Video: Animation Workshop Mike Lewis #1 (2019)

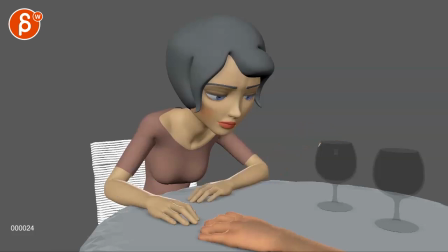0:04 all righty let's play this in full it's not super long but there is sound
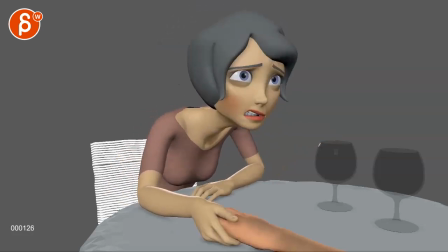0:09 i love you i've loved you since i met you all right that
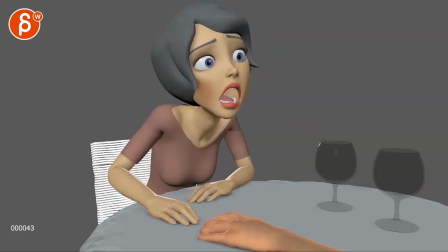0:16 is it um and you are mentioning the email that you haven't touched the hands much you will add more subtle stuff later on that's okay you
already have some subtleties in here that's totally fine and it's a rough outline first
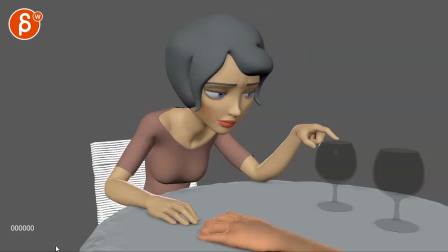0:29 pass blocking to show you the ideas so my observations and somewhat questions would be a the tricky thing is so that's for anybody who does um you know rough blocking up you always very very careful
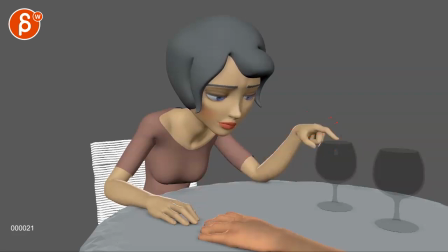0:43 do not have something where an arm is here and over one frame there that's one of those pitfalls and steps because this is going to take a lot more time so if you once you spline this out this arm is going to go back and probably by the time she goes up here then it will be done and settled there just to swatch out that
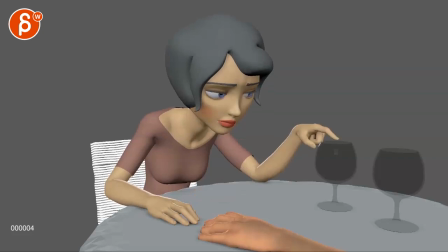1:02 that you have a more accurate outline of how long a move is
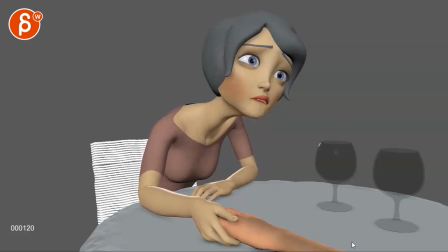1:07 going to take because it might be problematic later on i think for the rest of the shot it's
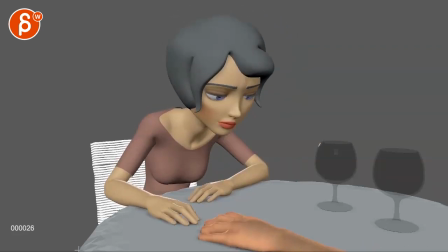1:11 okay um that being said i would actually not do this subjectively only this to me seems more pensive thinking or even potentially bored trying to play with try to play with something
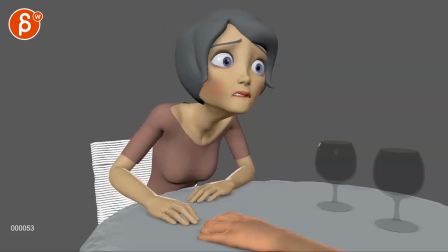1:28 and then suddenly you're going to i love you into this into this phase i don't quite see the leap or it's not seeing the leap but to me it's a big leap going from kind of sad and am i kind
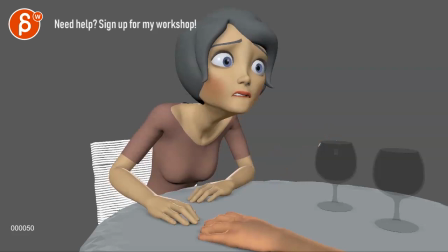1:43 of bored am i just what's going on to ah to this this is like there's a crab in the back that pinch her in the butt cheek and she
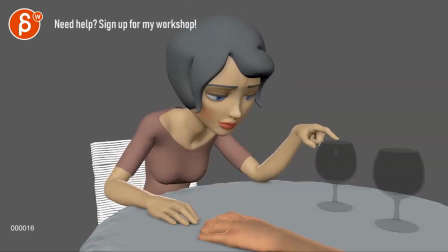1:51 goes that hurts but then you know these two together don't quite fit for me so to me it's almost like he could like he would start here even a more freaked out and worried and or you know something where someone is thinking about
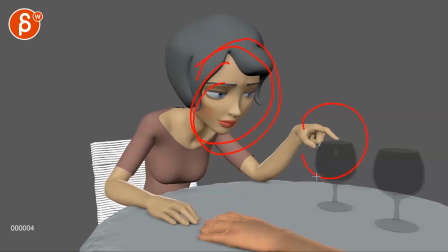2:10 something face pose plus that that to me doesn't quite work subjectively so personally i would just be more in this thing where she has that face and that would have darts she's looking and she's processing
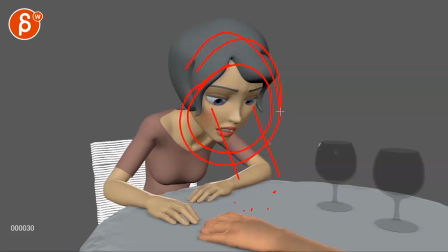2:24 she's processing what she's about to tell him and she's just so in love with him and this is consuming her mind as opposed to um you know
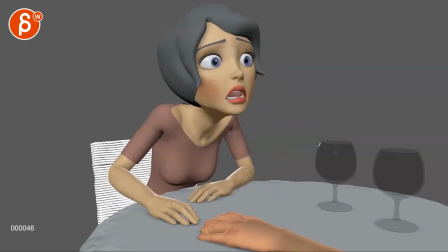2:33 as opposed to playing around with this other than that i think the rest worked i'll just be careful with this this seems like a really
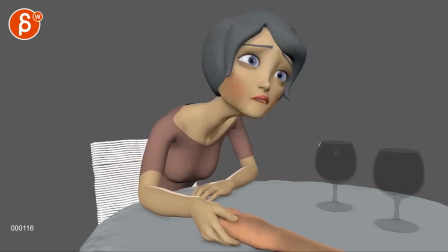2:41 long neck i'm not sure if that's just part of the rig like this this seems pretty bananas um so watch out that you're not breaking the rig
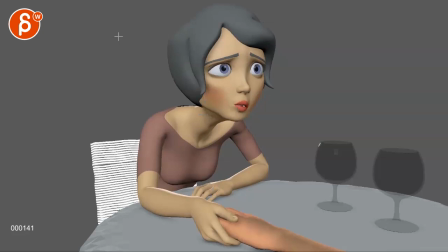2:53 and for the rest i'm okay although i am it's a tricky thing i was tempted to say well let's let's put her more here in the more traditional in my horrible drawings as usual of thirds
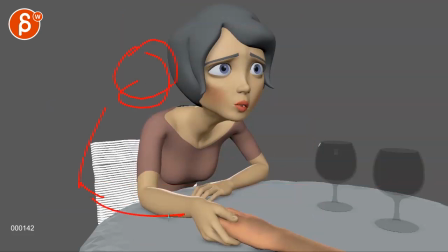3:07 um but then if you have her here and her arm is here it's gonna be a really long arm with the other guy or you're gonna have to
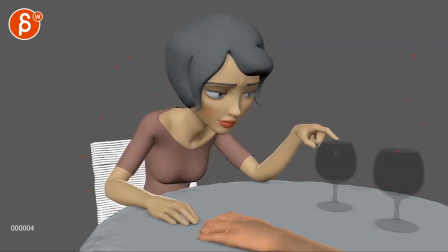3:14 show it um so i think i understand why your position is here but at the same time i'm not super bothered by it i mean
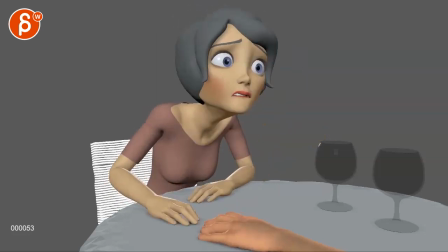3:21 she's very centered she's even a bit off-centered but why not it's not a crazy thing and it would reveal more
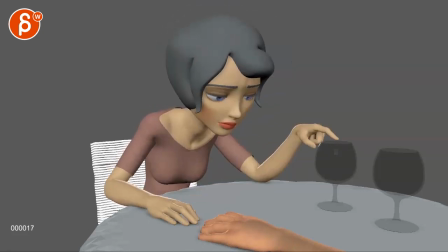3:29 on screen right so to me the biggest things when i was watching them was i don't quite careful with this this move is going to take much much longer this seems more bored almost sad bored playing with something and then suddenly a completely different mood um so but it's up to you i don't know if you want to
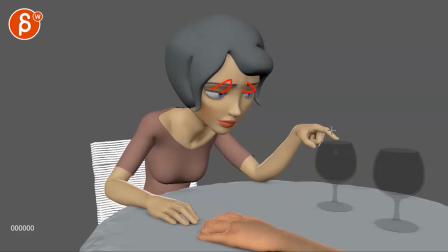3:46 do something a bit more crazy where it's a bit more frantic tapping and almost kind of you know balancing the i don't know maybe something just a bit more where you have this with less pensive and less um what is she doing
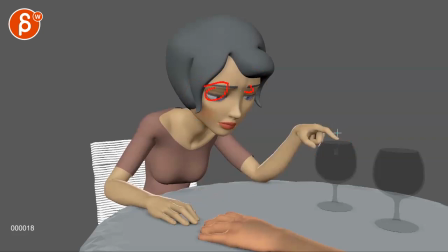3:59 here right she's kind of scratching it where it's a bit more you know wide-eyed and tapping impatiently actually again she's she's so consumed with her thoughts
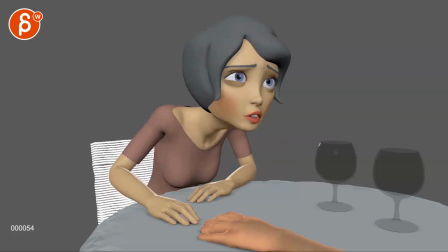4:06 all that energy comes out into her finger then she explodes into that into this or like i said you just cut the whole beginning and you just start like this
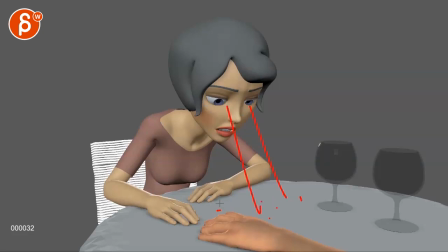4:15 this is your beginning and already mouth open and she's darting and looking and processing and then i love you and then this but
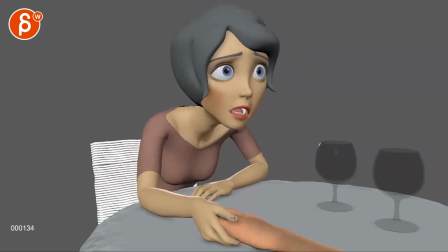4:23 that's just me i've loved you since i met you that being said right if that's the shot and that's uh what you want to do let's pretend that you're cutting off the beginning and not that the beginning is totally different here the main thing that i'm seeing is this this character is always
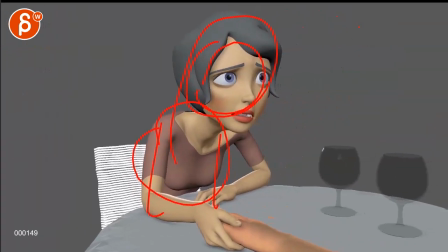4:43 like that right body here head here you can scrub you can scrub you can take the
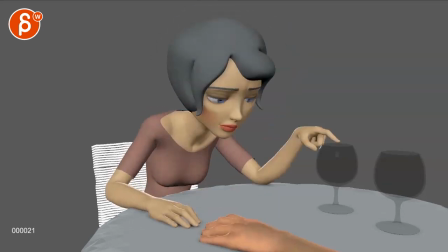4:51 capture window like me and draw it over i was going to scrub here right you can scrub and you can see how the character is always in place i'm always in big favor of a bit more
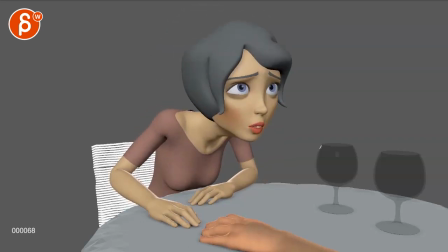4:59 contrasting poses can she go somewhere right meaning love you like i love you and then i've loved you since
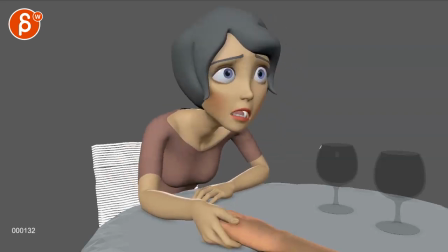5:08 i met you so this is one statement i love you and this is not really reinforcing this hey man ever since i met you i love you now this could be yesterday this could be 20 years or 40 i don't know i don't know how you know it's grayish hair which looks kind of young so that's kind of up to you also to decide
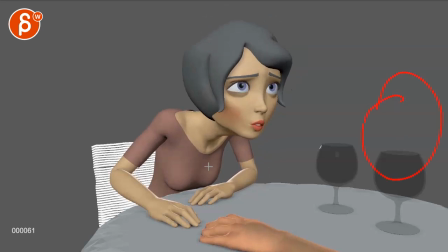5:24 is this something that he doesn't understand off screen it's whatever you know story you want to put into this character is just does she love him forever all those years or since the first date yesterday but is there something where we can
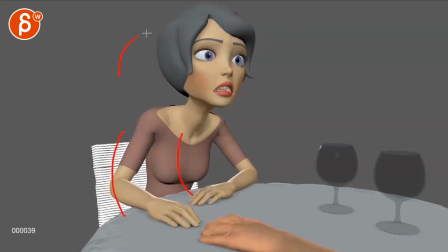5:41 i'm thinking out loud again not that you have to do it what if she is not that she has to sit more relaxed what if she's back there and she has her hand together and finger tapping same ideas has with the finger here but she's kind of taps but she sits leaning against the chair and then she kind of sits up
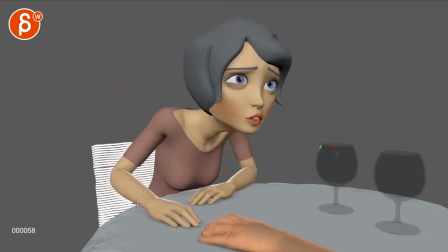5:57 straight to go i love you so it's not this lean already forward it's force she starts a bit leaning against the chair then goes for up straight hands a bit more straight here i mean again that's a crappy pose but i'm just saying then she goes i love you and then she leans forward because
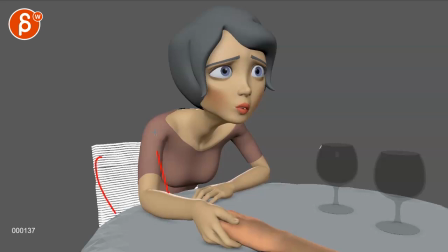6:15 she wants to reach the hand says i loved you forever so now your your body goes from here to here it might
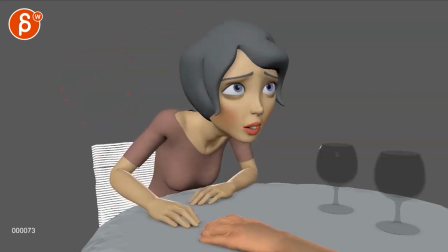6:23 just be more interesting instead of that constant pose um that we have through here that doesn't quite change and it might reinforce you know her love for him where again like i said she starts back here and then she really really wants to tell him this and and by that she leans forward
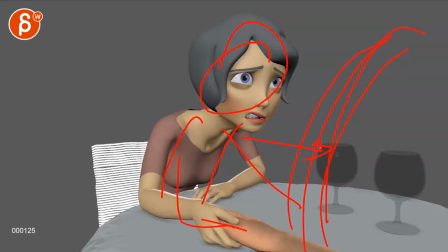6:40 she wants to be closer to him within his personal space and so and so on or i mean you can also let's pretend she
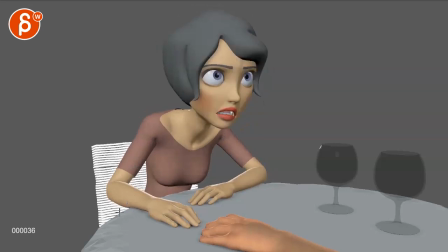6:49 is and it's a bit tricky again i'm thinking out loud don't have to do it where she might not be back here but she is straighter up here he's she's already holding his hands or again thinking out loud like a process stuff so head here
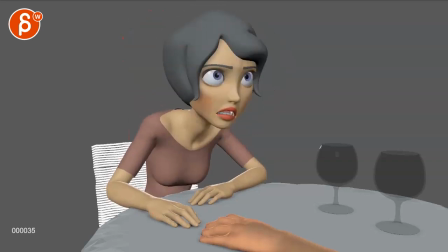7:04 she's a bit straighter hand here and then she goes i love you during i love you she's already